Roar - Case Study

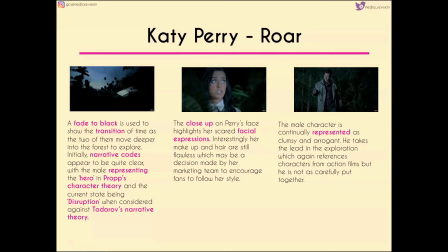The male is representing the hero in Prop's character theory, and the current state of the narrative is disruption when we consider it against Todorov's narrative theory. This is emphasised by the fact that the close-ups that we get of Perry's face highlight how scared she is,
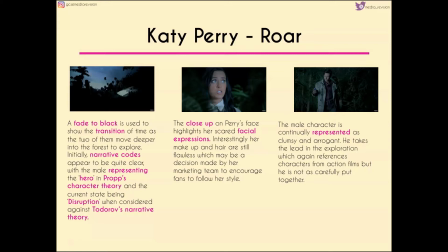but again her makeup and hair are still flawless, which may be a decision made by her marketing team to encourage fans to follow her style, and again is another area where we have to sort of suspend our disbelief. Now the male character is continually represented as clumsy and arrogant. Despite the fact that he takes the lead in the exploration,
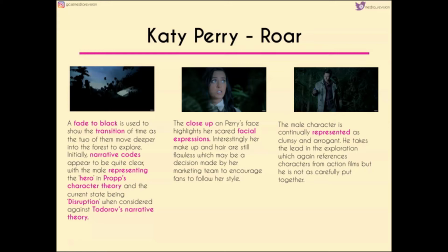he also references characters from action films by doing so, but he's not as carefully put together.
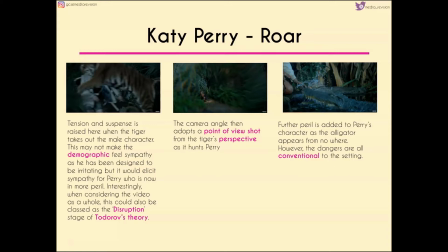We also get tension and suspense when the tiger basically takes out him and takes out that sort of male character. This might not make us feel sympathy because the guy has been designed to be irritating, but it might give us sympathy for Katy Perry, who's now in even more peril because she's by herself.
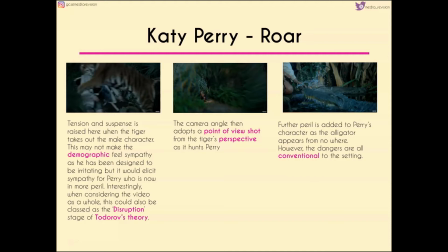Again, when we consider the video as a whole, this could also be classed as the disruption stage of Todorov's theory. Now, the camera angle adopts a point of view shot where we're almost put in the tiger's perspective as he's hunting Katy Perry. And we add to this peril when we see characters like the alligator who appears from nowhere,
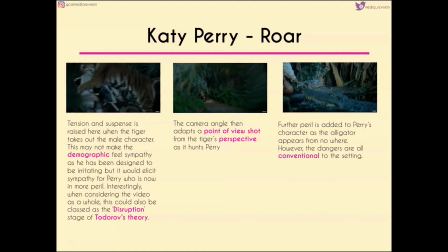but all of these dangers are conventional to the jungle setting.
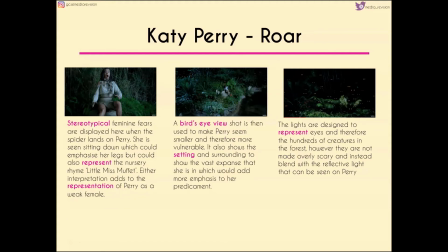Again, stereotypical female fears are played upon when the spider lands on Katy Perry. She's also seen sitting down, which emphasises her legs, but it could also represent that nursery rhyme Little Miss Muffet. Either way, this interpretation adds to the representation of Katy Perry as a whole at the moment as a very weak female.
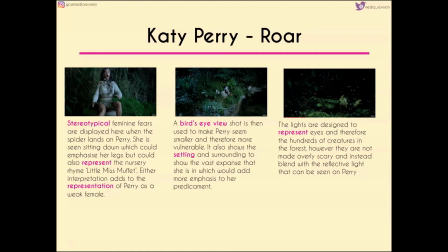Now we get a bird's eye view, which again makes Katy Perry seem more small and vulnerable and again a sort of weak female. But it also shows the setting and surroundings to show the vast expanse that Katy Perry's in. And again, this would add emphasis to her predicament.
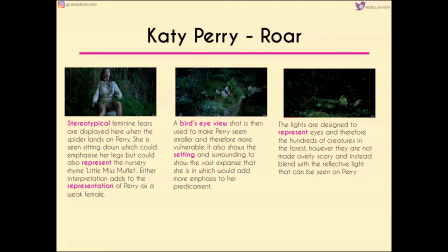And you can sort of see in that middle frame, transitioning through to the right-hand frame, how the lights are designed to represent eyes, and therefore the idea that there are hundreds of creatures in the forest all designed to attack Katy Perry.
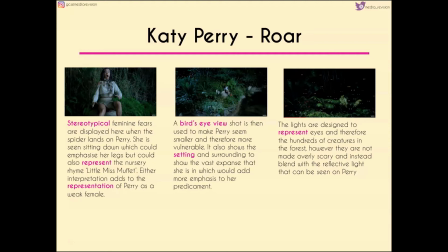Although having said that, they're not overly scary. Instead, they sort of blend with the reflective light which we can see on Katy Perry in that centre frame.
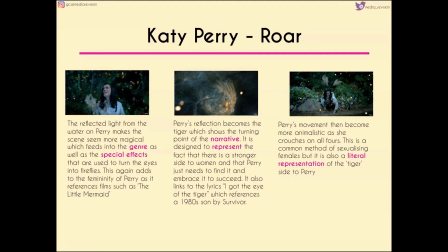The reflected light from the water makes the scene seem more magical, particularly when those lights turn into fireflies, which is a special effect that would be added in sort of post-production. Again, it adds to the femininity of Katy Perry because it references films like The Little Mermaid.
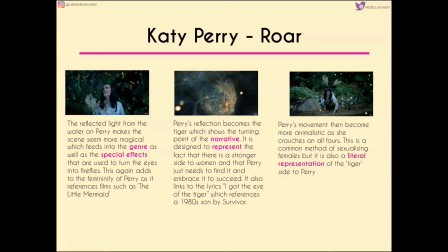We then get more Disney films referenced when her reflection becomes the tiger, shows that she's turning sort of into somebody who's stronger, and again this would be a sort of turning point in the narrative.
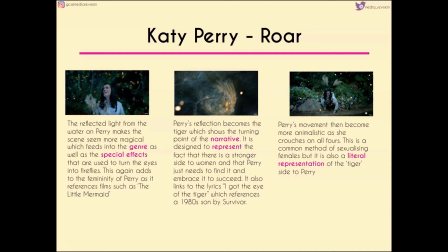So again, it would sort of reinforce this idea that there is a stronger side to women and that Katy Perry just needs to sort of look inside herself and find it. It also links to lyrics, I Got the Eye of the Tiger, which again references this 1980s song by Survivor, and again the visuals are very, very similar to Disney films like The Lion King,
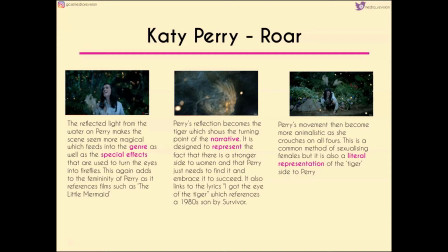for example. Perry's movement becomes very animalistic. She's on all fours. This is a common method of sexualizing females, but in this instance is more of a literal representation of the tiger side to Katy Perry.
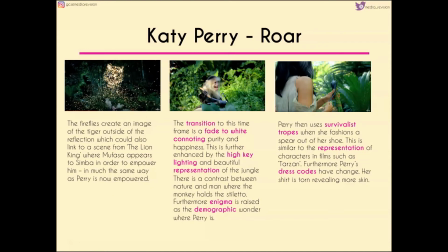Now the fireflies create an image of the tiger outside of the reflection, again linking to this idea of the Lion King when Mufasa appears to Simba in order to empower him, much the same way as Katy Perry is literally about to be empowered,
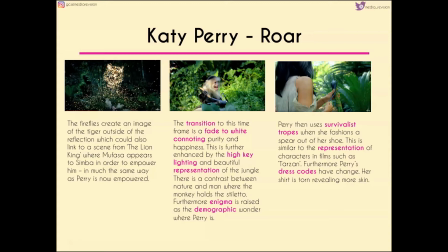which we start to see in that middle frame. So we have a transition going from fading to white, going from a fade to black to a fade to white.
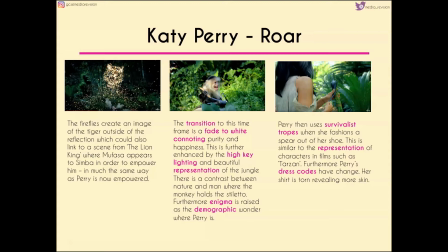Now a fade to black can be very ominous and very dark because obviously there's a lot of shadows in there, whereas here this fade to white connotes purity and happiness. This is emphasised by the high key lighting. It's a very beautiful representation of the jungle, and so we've got a contrast between what we've seen before to what we've seen here.
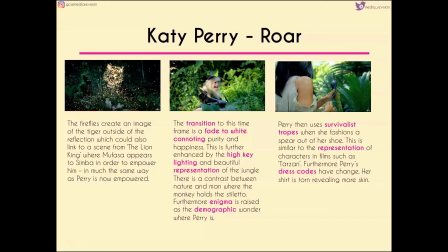We also have a contrast between nature and man when the monkey is holding out the stiletto.